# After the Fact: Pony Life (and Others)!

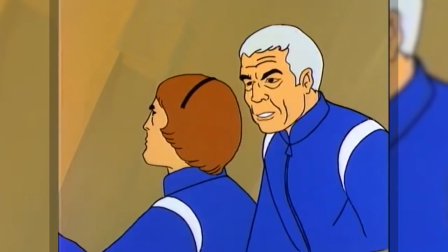Just compare Captain Murphy's depiction.
Send a mayday, then locate any sub capable of going to 18,000 feet and order it here fast.
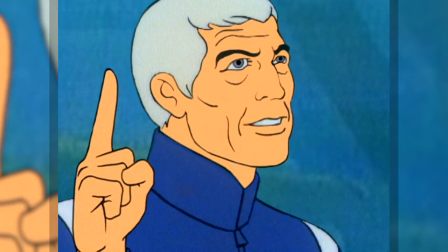Yes, sir. And as of this moment, I am married to Adrienne Barbeau, Queen of Mars from Olympus Mons to Tharsis.
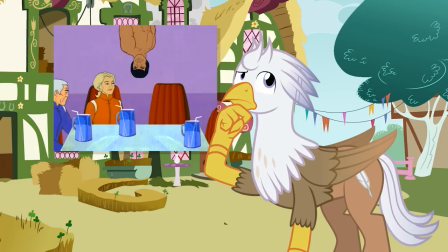This was one of my favorite Adult Swim shows, and I think a lot of the humor came from a visual dissonance.
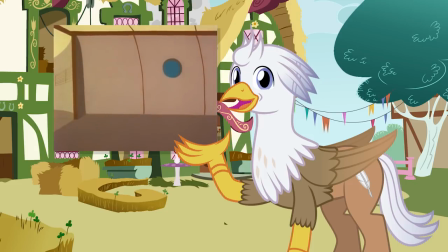Even though it relied on Hanna-Barbera's simplified animation, Sealab 2020 tried to be as serious as possible.
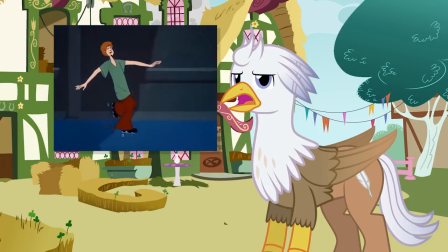None of the silliness you might see in a Scooby-Doo episode.
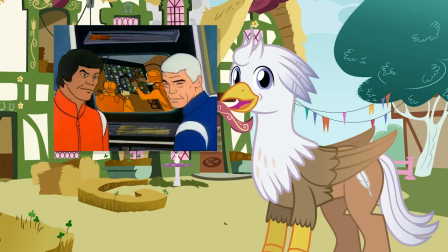So when 2021 appropriated the footage for an absurdist comedy, the serious look contrasted against their actions.
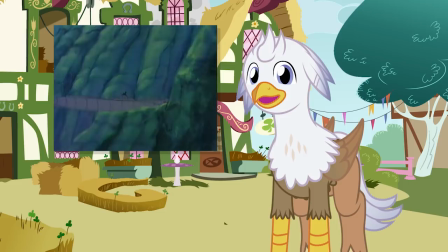I didn't fully appreciate just how much they'd changed until the episode 7211,
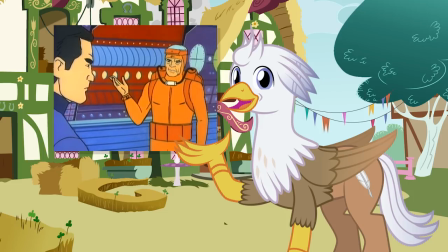which featured the cast doing a straight-faced retelling of the original episode, Collision of the Aquarius.
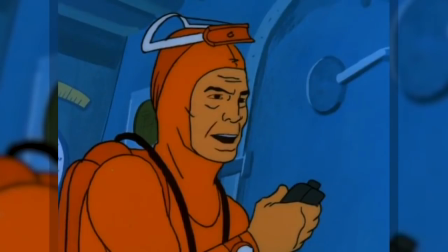I never questioned your courage, only your judgment.
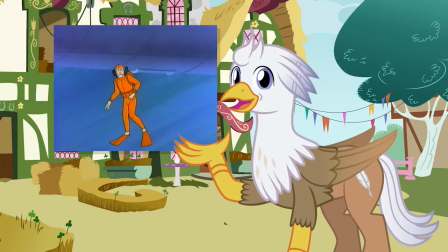Though this presentation highlighted just how much 2021 distinguished itself, it never mocked the original Sealab 2020 or the ideas it presented.
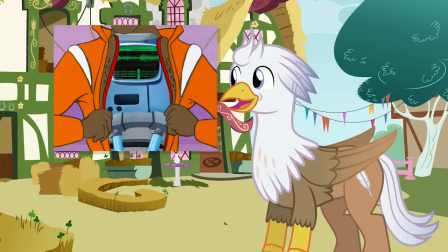This was transformative humor, creating something new and distinct.
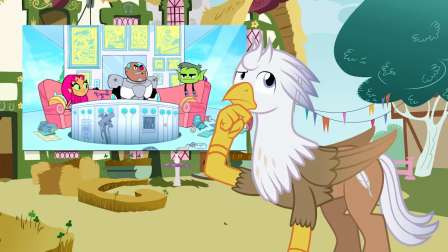And when I look at all these serious themed shows and their comedic counterparts, I start to understand why Teen Titans Go draws such conflict and some of my apprehension around pony life.
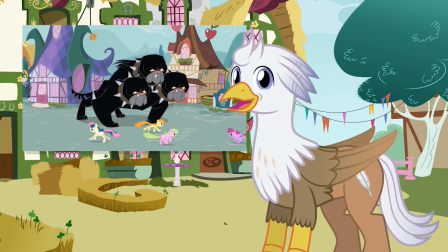Both the Titans and ponies featured a mix of seriousness and humor, though with different priorities.
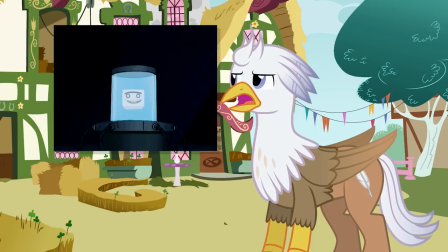With the Titans, the humor was often contrasted against the larger conflict. Sure, the world might be threatened by alien tofu or an eccentric British man,
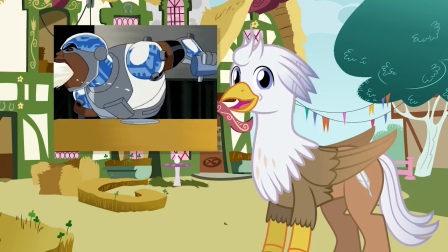and Beast Boy and Cyborg were often on hand to deliver the punchline, but you never doubted that failure meant death.
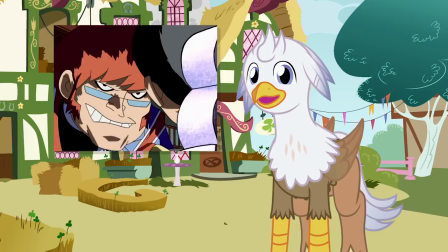No matter how silly the enemy, the stakes were always high, except with Dr. Remember me? Light.
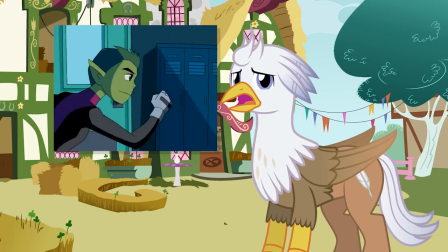I'd like to go to jail now, please.
But Titans also ended with some unresolved questions.
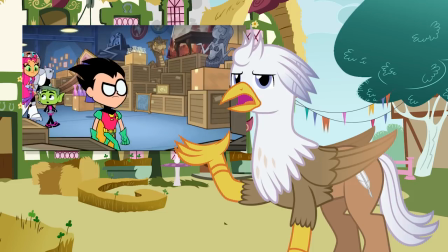So when Teen Titans Go came along, it wasn't an exhale of tension or a parody of nostalgia.
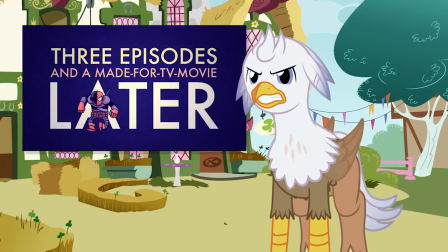And rather than contrast its counterpart, Go seemed to satirize the very concept of being serious.
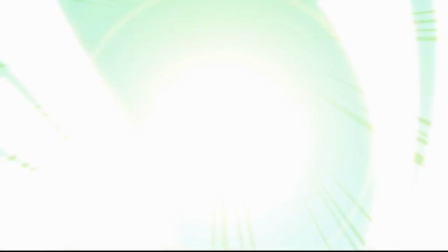Take, for example, the episode The Cape.
Now I have made you the telescope!
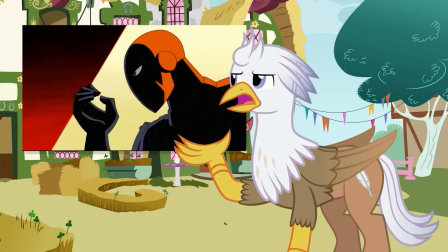That's so cool!
In a reversal of Sealab 2021's effort, it took an old episode and replaced the dialogue with mockery.
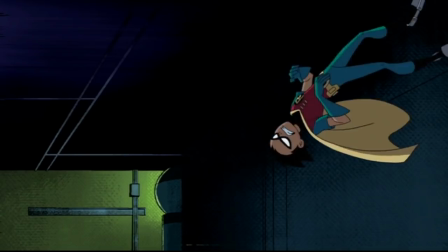Formation, run up walls for no reason! Yeah!
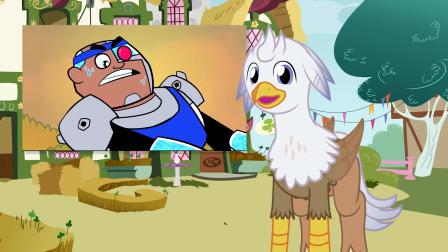But there are fans of Go who never watched the original series, and I don't begrudge them for enjoying something silly, though I will critique that what little humor I've witnessed doesn't really grip me.
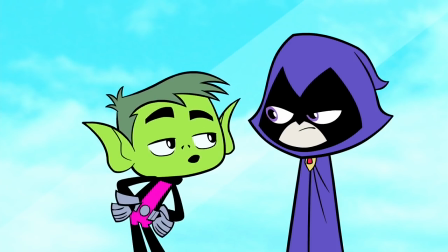You gonna buy a new bathing suit too? This is my bathing suit.
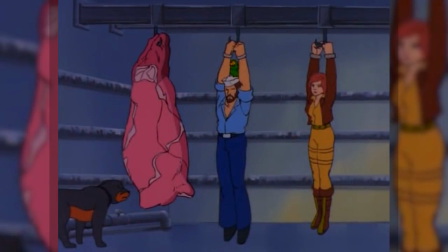Hot.
I've seen better risque humor back in the 80s.
You know, me and that side of beef could have a meaningful relationship.
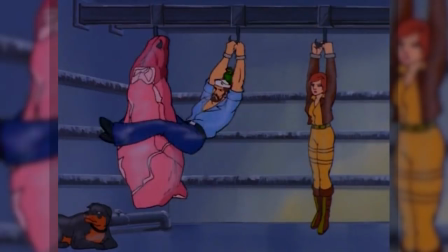Just get a grip. I can lift myself off this hook.
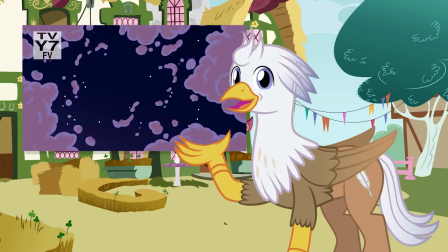Speaking of the 80s, let's talk about the recent premiere of Thundercats Roar and how the humor sometimes works, but often doesn't.
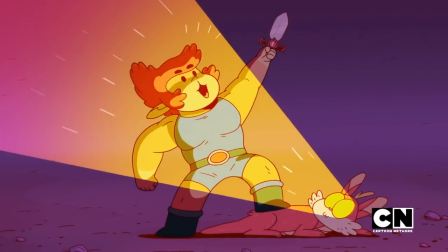Lion-O, Lord of the Kitty Cats! I mean Thundercats.
Okay, let's break this down.
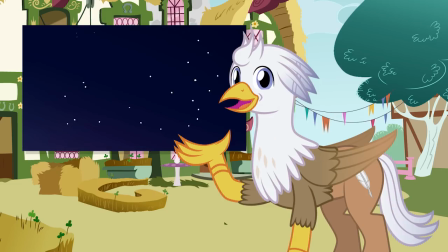Much like SD Gundam, Thundercats Roar starts by banking on nostalgic moments.
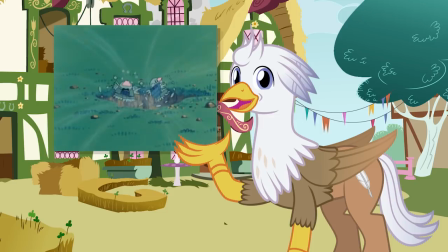The Thundercats are on their ship. They have an abridged arrival at Third Earth. Also like SD Gundam, the show finds a way to defy seriousness to make a genuinely funny joke.
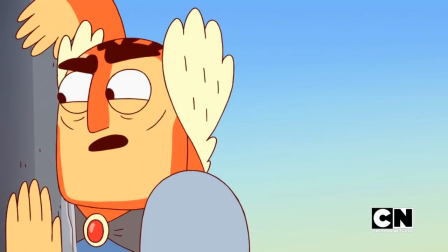For the moments, give me a hole in the wall!
I laughed at that.
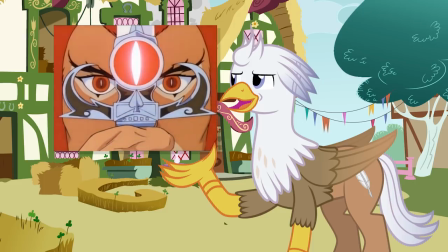The use of the classic music, the expectation, and the sudden shift all helped enhance the joke.
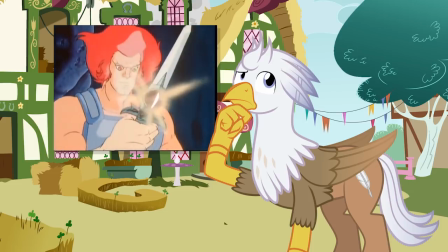Yet I realized this joke wouldn't work if I didn't already recognize both the music and the classic saying, sight beyond sight.
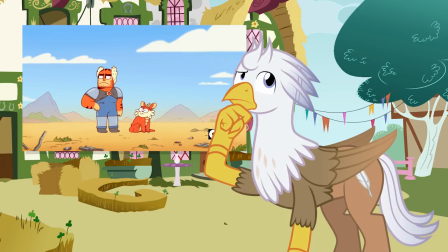So why play on that fandom memory if Lion-O is almost unrecognizable?
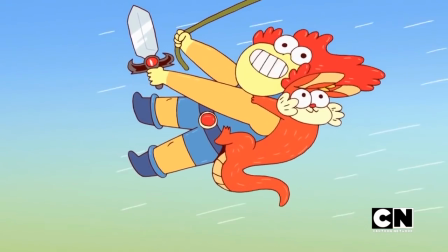I'm Lion-O, Lord of the Thundercats, and I'm swinging on a vine! Yeah!
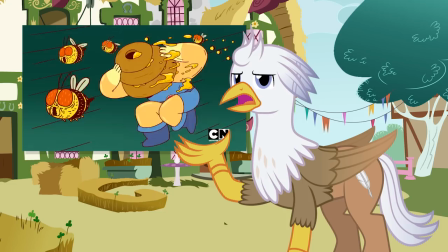Yeah, this is how the two-parter lost me.
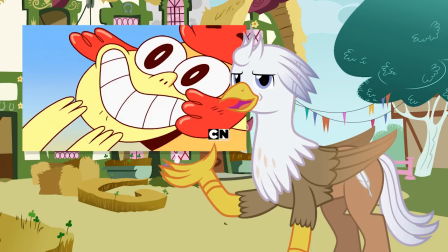This not Lion-O, whom I have termed Lion-Uh-Oh, doesn't amplify the original Lion-O's quirks to a fun parody.
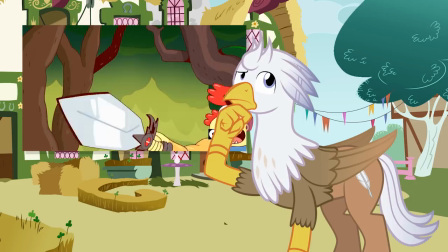He's just impulsively stupid. And I hear you say, Silver, you rambling Razorbill.
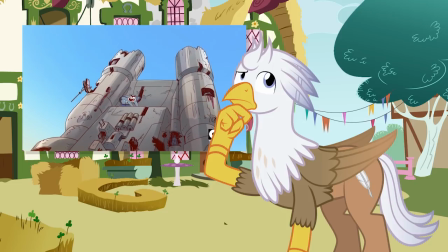Why not just enjoy something that's meant to look silly, act silly, and just be silly fun?
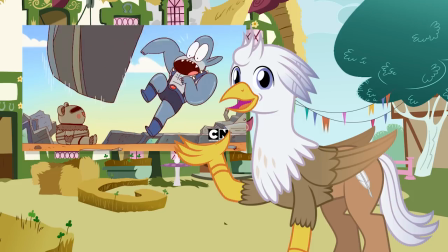I might actually do that, if not for the funniest part of the show so far, the burbles.
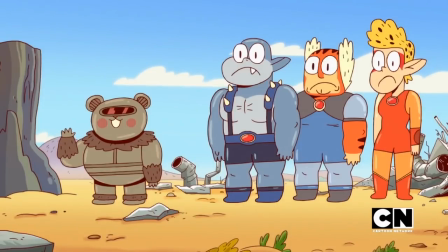Looking good, everyone.